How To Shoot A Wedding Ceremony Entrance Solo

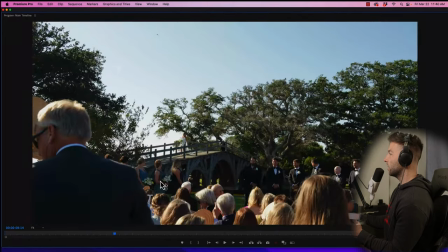4:08 So I didn't want this wide angle here to see that. And I will generally zoom in as far as I can until these cameras on the left and right side of the aisle are cut off. And that'll be kind of be like, okay, cool. I won't zoom in or zoom out anymore until I reposition these cameras later on in the ceremony.
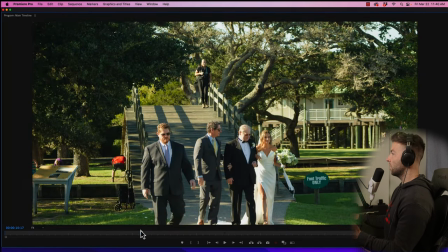4:25 And then our next shot, we just cut back to that one to 400 millimeter on my tripod. they're a little bit further ahead than this placement here where the dad was standing I'm gonna probably go in and mask some of this stuff again out again this was like a 10 15 minute video
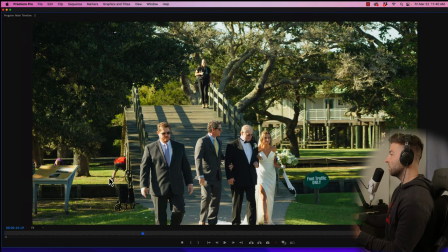4:39 recording just to try to capture this moment so I'll be able to kind of get them out of this shot no idea whose
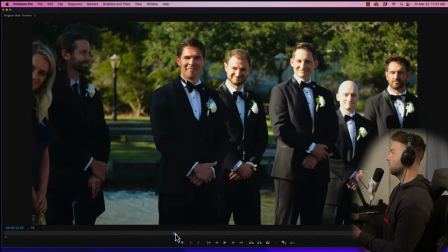4:48 wagon this is but then we cut to our close-up on our groom which is just a great angle this is also a non-traditional she came in not down
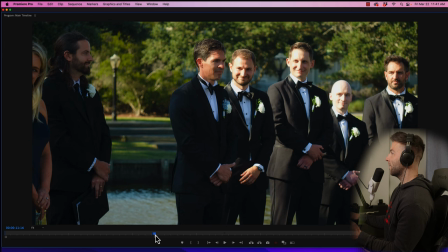4:57 an aisle, but from the side. So I was like, okay, my tripod has to be in a little different of a spot than usual.
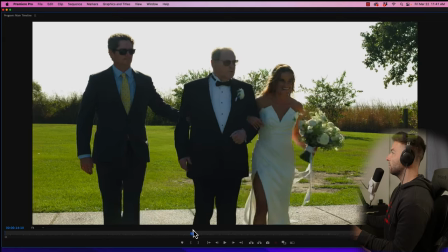5:03 And then we cut back to, this is my gimbal shot, just me moving with them, cut back to the groom shot.
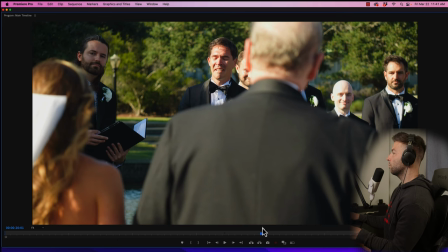5:09 And then I knew instead of trying to get to the middle of the aisle or start positioning cameras or go flying, get my drone out of the way, I just ran up to this angle for the closeup on the groom and real quick did a tilt up right before they hugged.
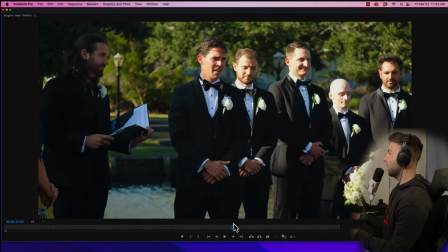5:25 And then did this slow tilt down and I'm like I think I started to to adjust some other cameras or I might have been trying to get fly my drone back around that from way behind the ceremony space to land it and I was like oh shoot wait they're gonna hug a lot
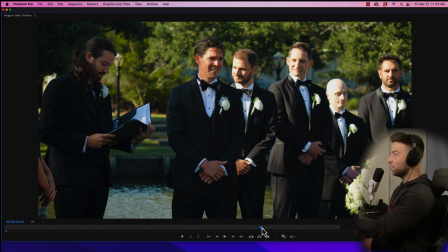5:41 quicker than a lot of what a lot of times usually have sometimes they might stand there for three minutes this like
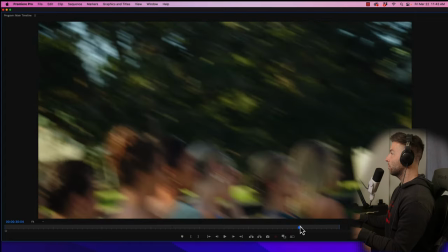5:46 got going quick and I was like oh shoot I need to get them hugging so I start to move the camera I'm like oh no they're about to
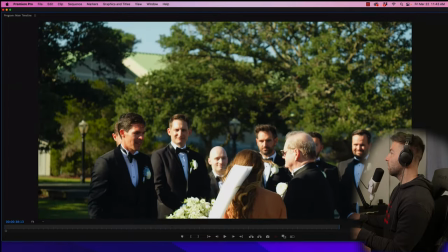5:54 I want to get some movement in this shot. And then I was like, okay, I want to get this shot when they hug, and I want to do a nice tilt down.
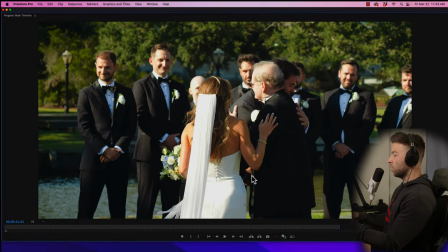6:00 Just get that emotion, shaking hands. Yeah, nice tilt down. And then I eventually repositioned and reset this angle for the close-up on the groom.
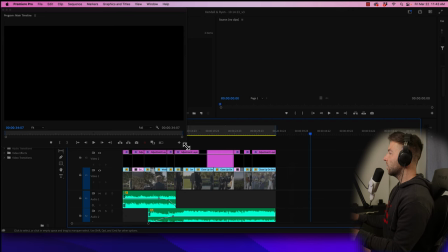6:09 Anyways, let's take a few steps back and look at kind of the big shot that will reveal the placement of all these cameras.
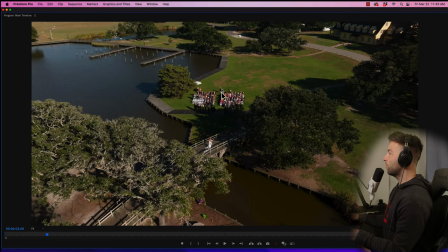6:17 So this drone shot. So here is that 24 to 70 that I showed us just a moment ago. So this camera angle, this camera right here, is this shot and angle right here.
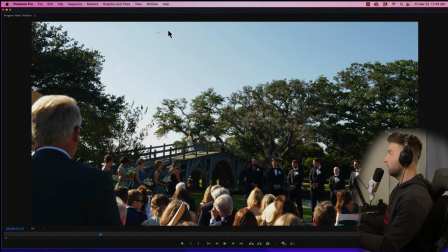6:30 And funny enough, you can see the drone right up here, just hovering, moving around, getting that drone shot.
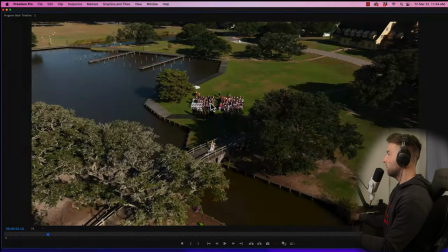6:38 So this angle here is this tripod and camera right here.
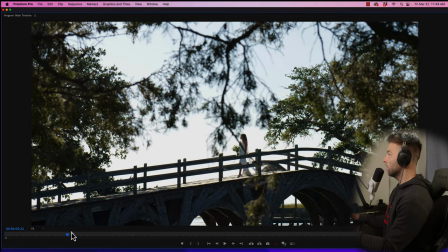6:43 The next shot we want to look at was this 7200 of getting the bride walking over the bridge with this nice foreground. this camera is actually hidden
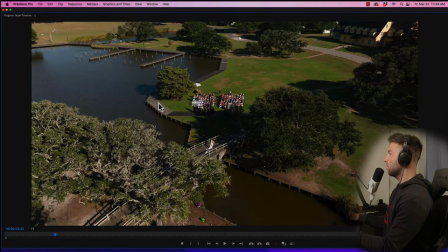6:52 underneath this tree and even if i zoomed in i don't think we would be able to to uh to see it but our tripod is right that might be one of the legs right there it's actually underneath this tree getting this nice beautiful foreground
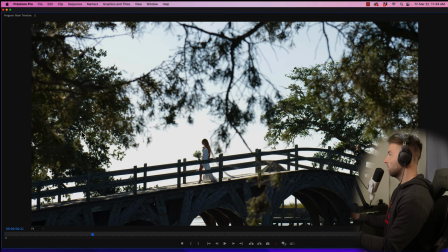7:09 and shot in this frame i love all this it's everything kind of makes our eyes draw kind of really pretty much to this spot
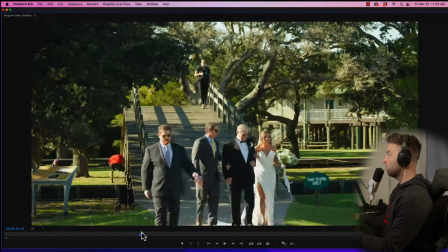7:17 and then we cut back to our wide our groom cam actually
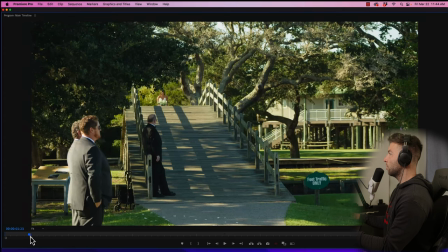7:22 let's cut back to this one our very first shot of this opening sequence uh
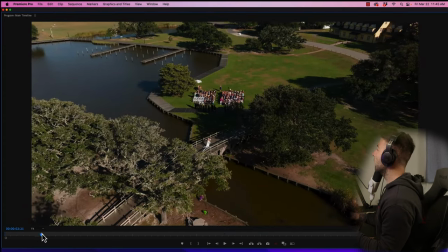7:27 i don't know i don't know if we can see it but i think this might be my tripod right here so here's my tripod on the sidewalk pretty far away but like I said, it's a one to 400 millimeter and
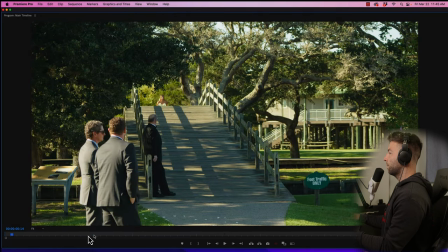7:42 it looks like this and looks like this.
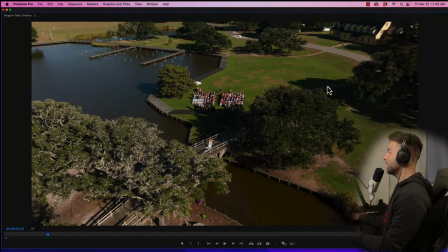7:47 So that tripod was far, far away. No one was really going to get in the shot. Um, it was a good creative fun angle. And this camera actually eventually became like my middle, almost middle of the aisle. It was right next to my 24 70 for a lot of the rest of the ceremony.
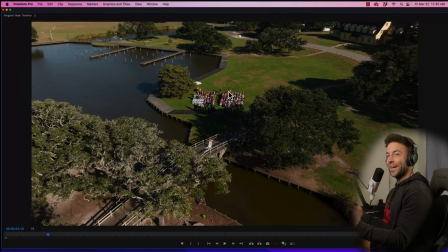8:02 I was grabbing it and taking it off the tripod and using it for some really tight handheld shots, close-ups on people, crowd reactions, parents' reactions. It's such an awesome, versatile lens.